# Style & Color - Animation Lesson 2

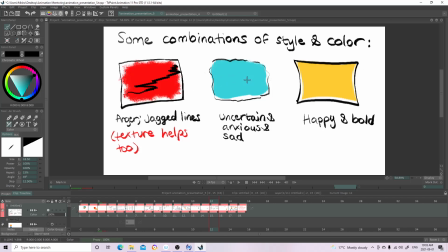12:16 So for example, if you use a shaky and nervous line with the color blue, and not a happy looking color of blue, but like a very sad grayish tone of blue, it will give
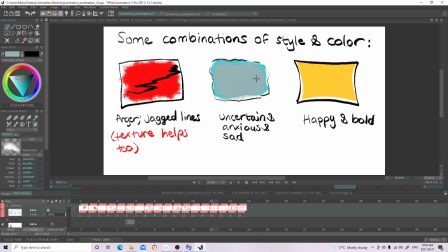12:32 like the sense of like sadness, you know. And even texture can play a part in that. So right now I'm using this like rough texture, and it's like it makes things seem sad and bleak, you know, and rough.
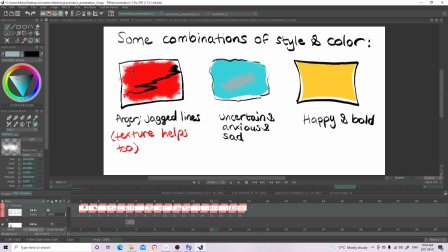12:52 Yeah, so, and even here, when you use the sharp lines with the reddish color, it shows anger a lot, you know.
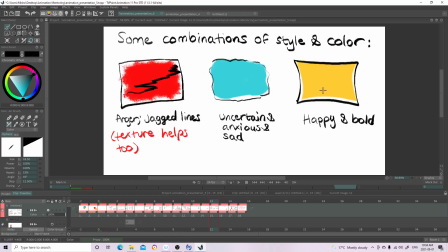13:06 And even here, when you use the bold and confident line with the yellow color, it shows like happiness and like confidence. So you can use this in your film to your advantage if you want like to express something,
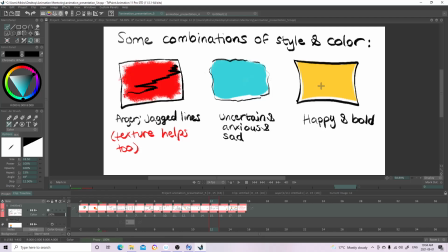13:23 or to easily show the mood of a scene.
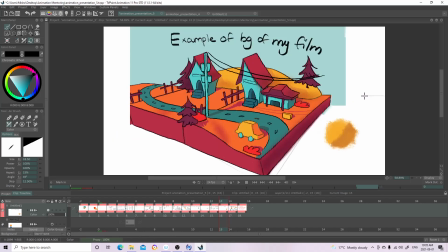13:30 And here is just an example of the background that I did for my film. And I used complementary colors, like colors opposite of the color wheel. And I just did a combination. Like this is basically all 4 colors.
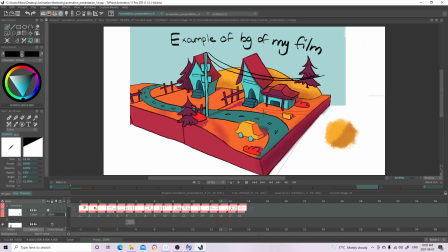13:48 And it works great for the scene and the background.
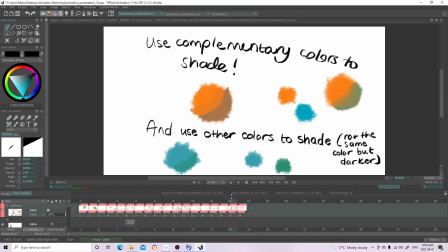13:54 And the last thing I want to show is that you can use complementary colors to shade. So for example, you can take orange
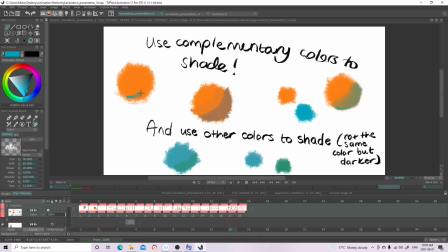14:12 and then take blue, and then just like use it to shade, and it's like it looks nice, and there's nothing, it doesn't look weird or anything. And you can also use other colors to shade. A lot of artists do this, where they
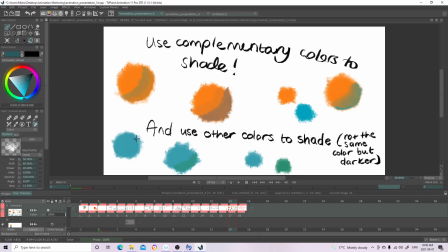14:30 choose a color, and then instead of choosing a darker color to shade, they go somewhere else in the color wheel, and they take that darker color. So I got like a greenish color, and then they use that to shade.
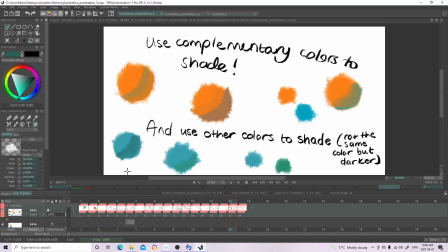14:48 You can do this as well, and it's like advised to use like a color next to each other. So for blue I used green, but you can also do complementary colors if you want.
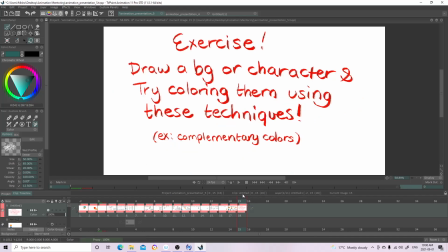15:05 So as an exercise, I want you to draw a background or a character and try coloring them using these techniques,
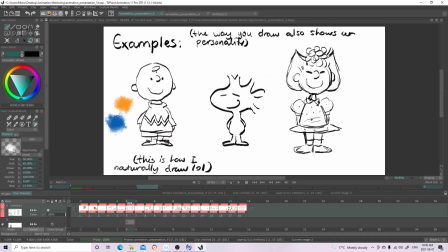15:15 using complementary colors. So for example, here with Charlie Brown, I can
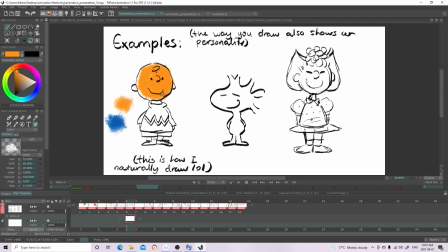15:35 color him. Yeah, just like that. Just using complementary colors.
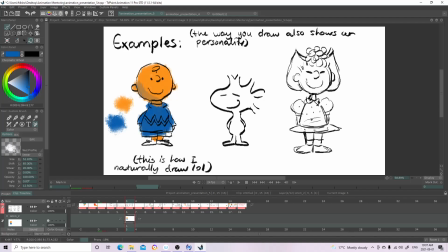15:53 So yeah, that's basically the exercise that I would like you to try out. And that's pretty much it for today. Thank you for watching.
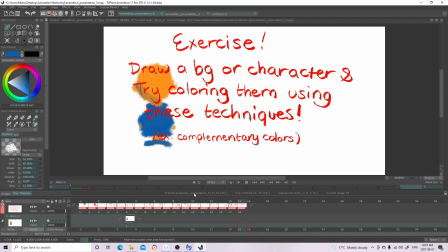16:04 It was great and it was fun to teach you guys. And I'll see you in the next video. Bye!